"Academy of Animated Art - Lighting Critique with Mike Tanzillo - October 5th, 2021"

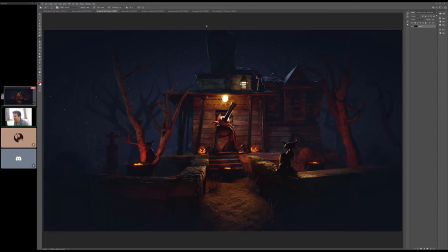(0:07)
Hello, everybody, and happy Tuesday, and welcome to your daily lighting critique.
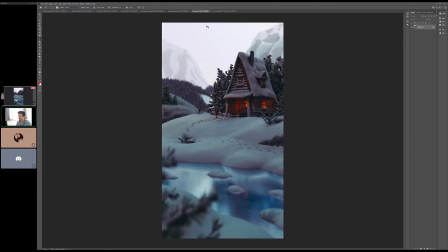(0:11)
We've got some still images to go through, and now that I'm sharing my screen, I think we're ready to roll.
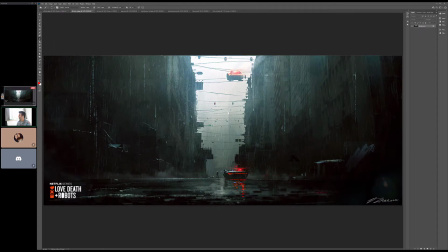(0:16)
All right, we've got Kat and Ruby with us here live, so we'll start with Kat's.
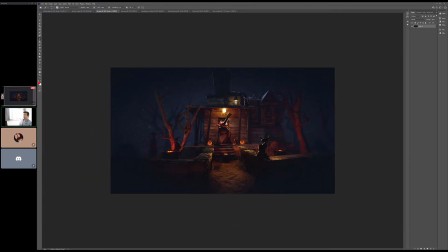(0:20)
So, Kat, I think that overall you've got some nice darkening that's going on here. I think we can actually get a little bit, like, because it's kind of a lifted dark value over here, and I think we can go a little bit,
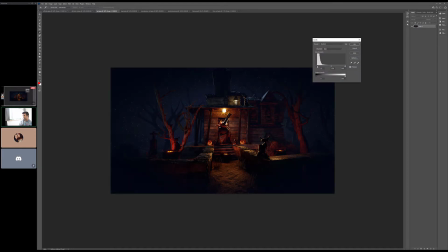(0:34)
like, a little bit more kind of into a true darkness over there. That's too much, but
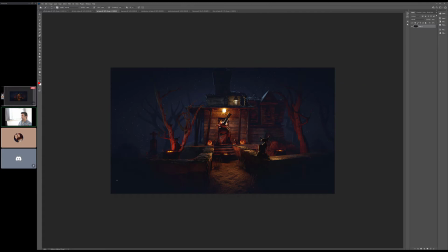(0:41)
I think your head's in the right place. I think that this is moving along well, and I think that's looking really good. For the now I'm just looking in here. I almost wonder if we shouldn't.
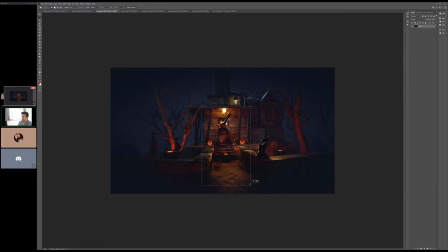(1:01)
How do we get more light in there? I think it's just a matter of maybe just some more. Oh, like maybe some more fill light in there. It's really just because we have, like, the values. If in the rest of the scene, like, there were a lot of deep, dark, rich blacks.
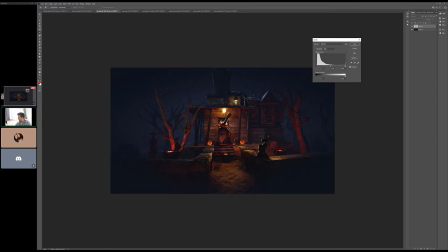(1:18)
Like, if this was like The Godfather and there were a lot of like really black parts of the image, then okay. I think this would be perfect. But since we're kind of like we've got some fill values in the rest of it, I think we want to fill this in and just add a little bit more light to this, almost like
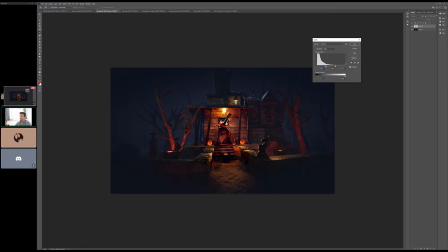(1:36)
there's a little bit of a bounce light or a fill light coming in there, just to, okay. and really, and I think it will be done in the lighting more, just a little bit more, just to get,
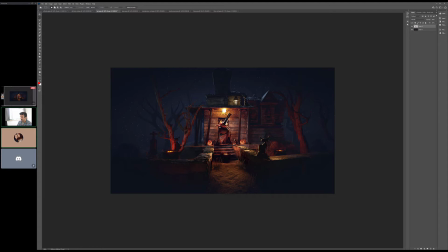(1:53)
again, brightest part of the image back in here. Other thing I was thinking was. Do you like the blue in the background of the fog? I was going back and forth. I wanted it to look a bit more moonlighty and not just black.
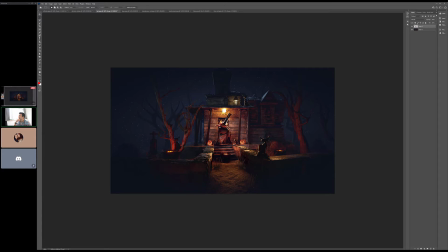(2:09)
Yeah, so. That looks great. That looks back there. It looks great. It's really, honestly, it's just this area right here and this area right here. Just because, like, everywhere else it looks great.
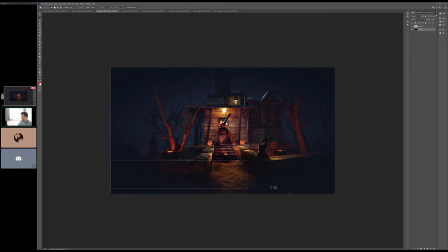(2:22)
Actually, now that I look at this, if this was me, I would just take basically everything that's within the fence in this foreground. And darken that just a little bit more, because it's so close to camera in there that you wouldn't expect it to get that much kind of a foggy feel to it,
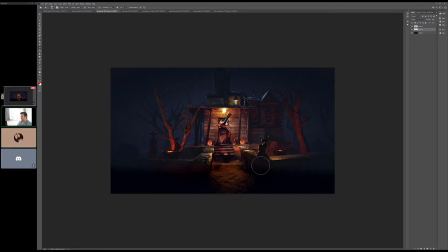(2:41)
and so now like it kind of creates more depth. And the blur on the map. Yeah, and you can step it up a little bit. Now that I do that, it's like it's kind of hard edge this too. So now we've got that kind of.
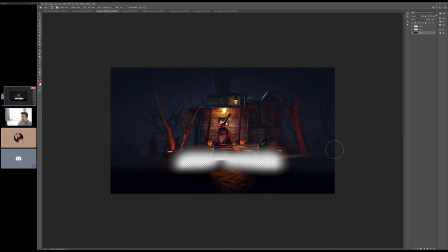So you got that coming up. Now, I'm looking at the cats, and they've all got beautiful little riblets on them, right? I am wondering if we can't do something to get there.
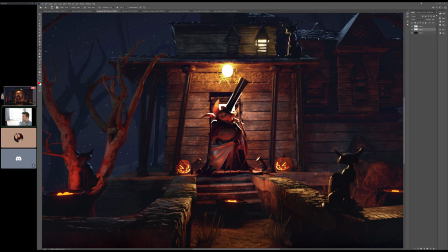(3:15)
Like, I just maybe want to, like, and really what it was is when I zoomed in here before when I was prepping for this.
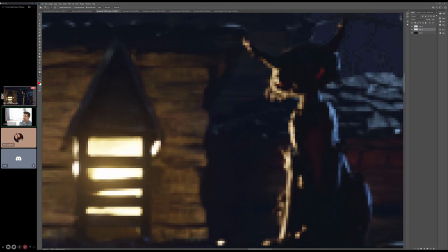(3:22)
Like, do you see how we can see, like, a little bit of the eyes? Like, what if we goose that a little bit more?
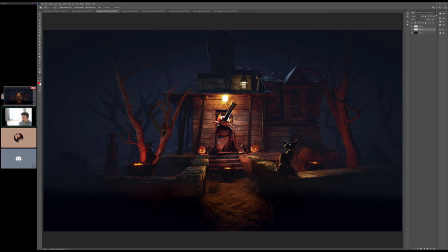(3:27)
What if, like, in each one of them we just saw, like, a couple... excuse me. If we just saw like a little bit of the eye peeking through on each one of them, because I think that would be really, really impactful. I think it would be kind of cool. How would I go about doing that?
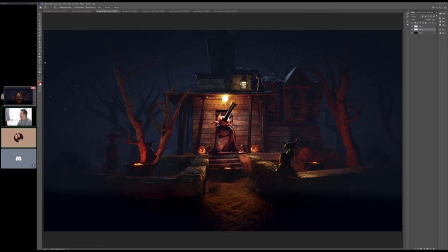(3:46)
Should I add more lights? I think like... no lights. Do this in the shader.
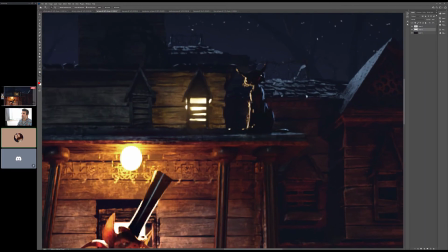(3:51)
Okay. For the cat. Oh, to make it more reflective or something. I would maybe a little emission.
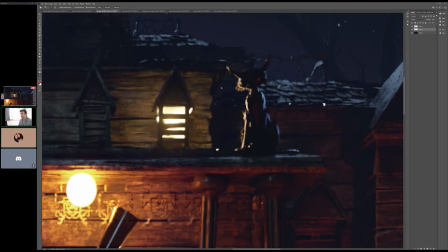(3:57)
Just make them like just like a subtle, glowing eyes? a little glowy red eyes, yellow eyes, whatever in the color scheme you want.
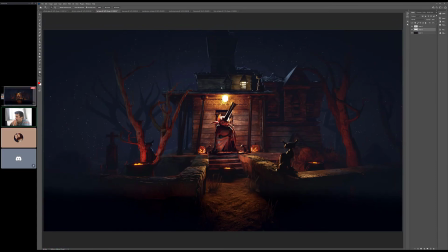(4:05)
Okay. But I think that could be cool. You know, maybe.